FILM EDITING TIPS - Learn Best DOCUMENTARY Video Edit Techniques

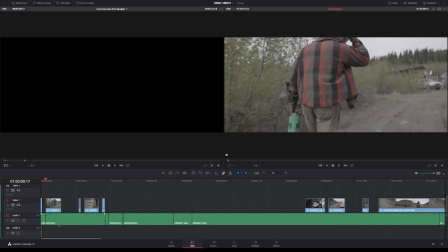[40:51]
This is just the start of the scene, and I just like him outside his home,
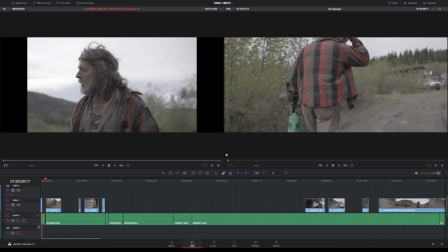[40:57]
so I'm gonna keep this, but I doubt that the scene will start here.
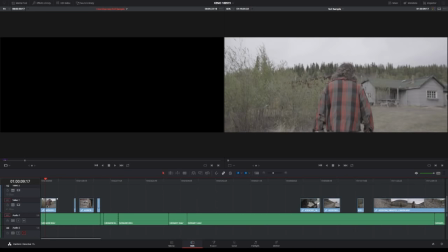[41:02]
This might be something that we use for another scene.
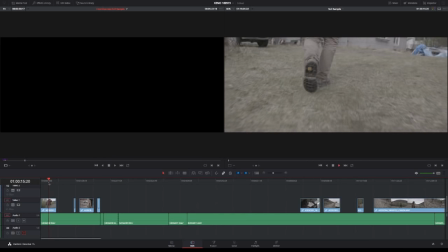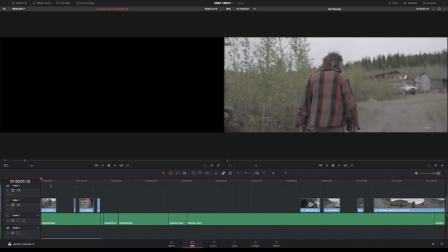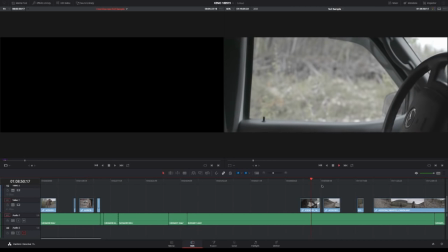[41:21]
Why am I not hearing anything? Resolve audio.
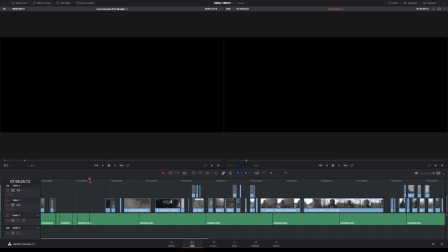[41:32] To Chris. Charmingly tried.
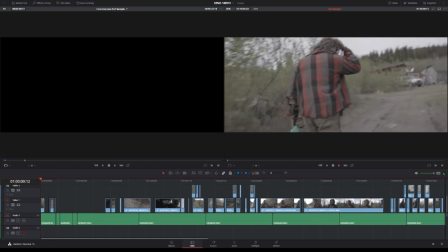[41:38]
Okay. That's weird.
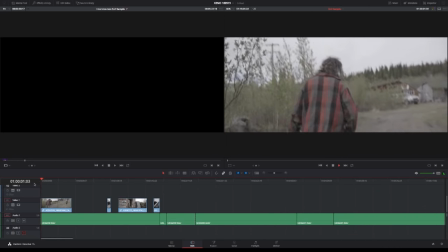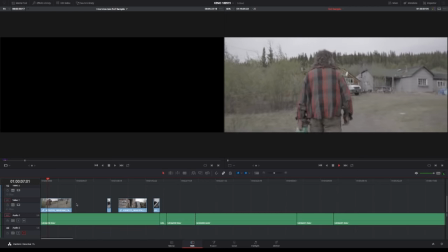[41:49]
Oh, maybe it's because it's stereo and it's actually mono.
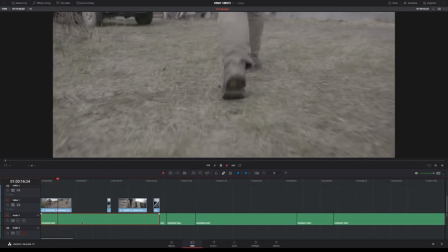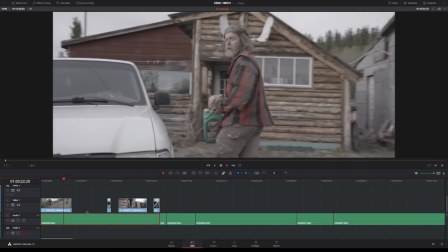[42:07] Got the shovel, the pick. I just gotta grab a trowel and we should be set to roll.
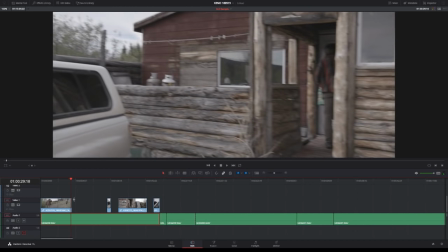[42:17]
So I just have a feeling that if I would start this scene,
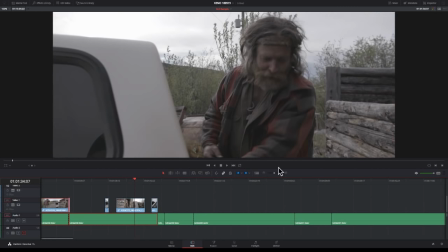[42:24]
now I've watched this material a little bit, I would start it perhaps a bit into it.
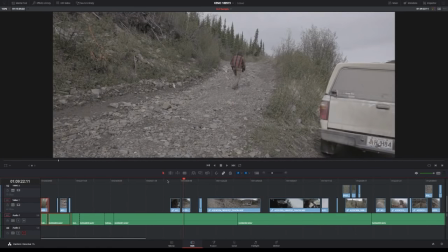[42:34]
So what he's doing is he's going to take the soil sample, and like, I'm just a fan of getting into the action straight away and getting people interested and starting to ask questions like, what's going on? So if he's walking back to his home and he's like setting things up, in a way I feel like that's just transport. It's not really getting to what the scene is about. So in a way it's just wasting time. It's pretty much too early actually to say that, but I think that that's like my intuition at least, that this is just like something that might be worthwhile for something else. For like a different scene or whatever, but not for this. So my guess is instead of starting at his home and then like him going into the car and then going out there, I would probably start here instead. Here. Let me see. Here we go.
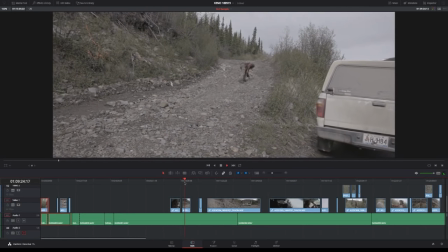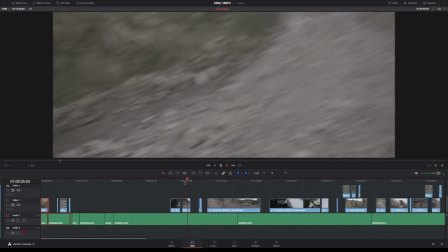[43:56]
Just him throwing rocks, because then you're starting to wonder like what the F is he doing.
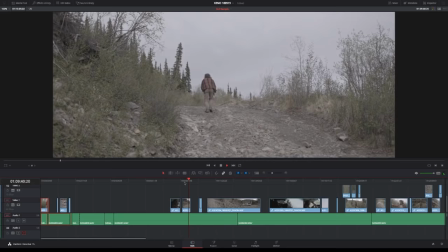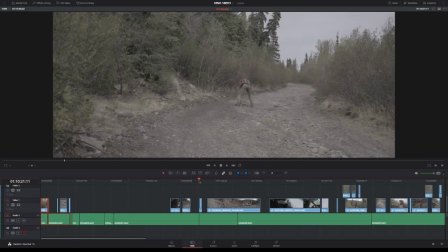[44:07]
Who is that dude and what's up? This for instance is perfect, because that's just straight up weird.
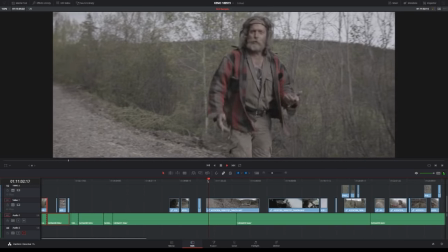[44:26] Be okay. I only have two-wheel drive and I'm kind of low.
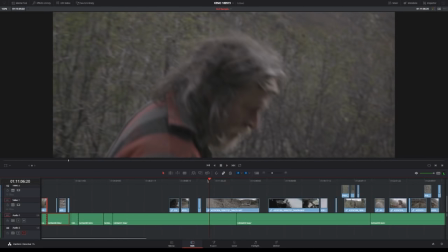[44:32]
Like that, I love those type of things where you just like him commenting on something that like it's giving you a sort of clues into like what he's doing, because he's about to drive up like a steep hill and he might break the car and all that, and you just want to build up that tension and you want to build up at least like as much as you can build up the character and try to show as much of that through the action.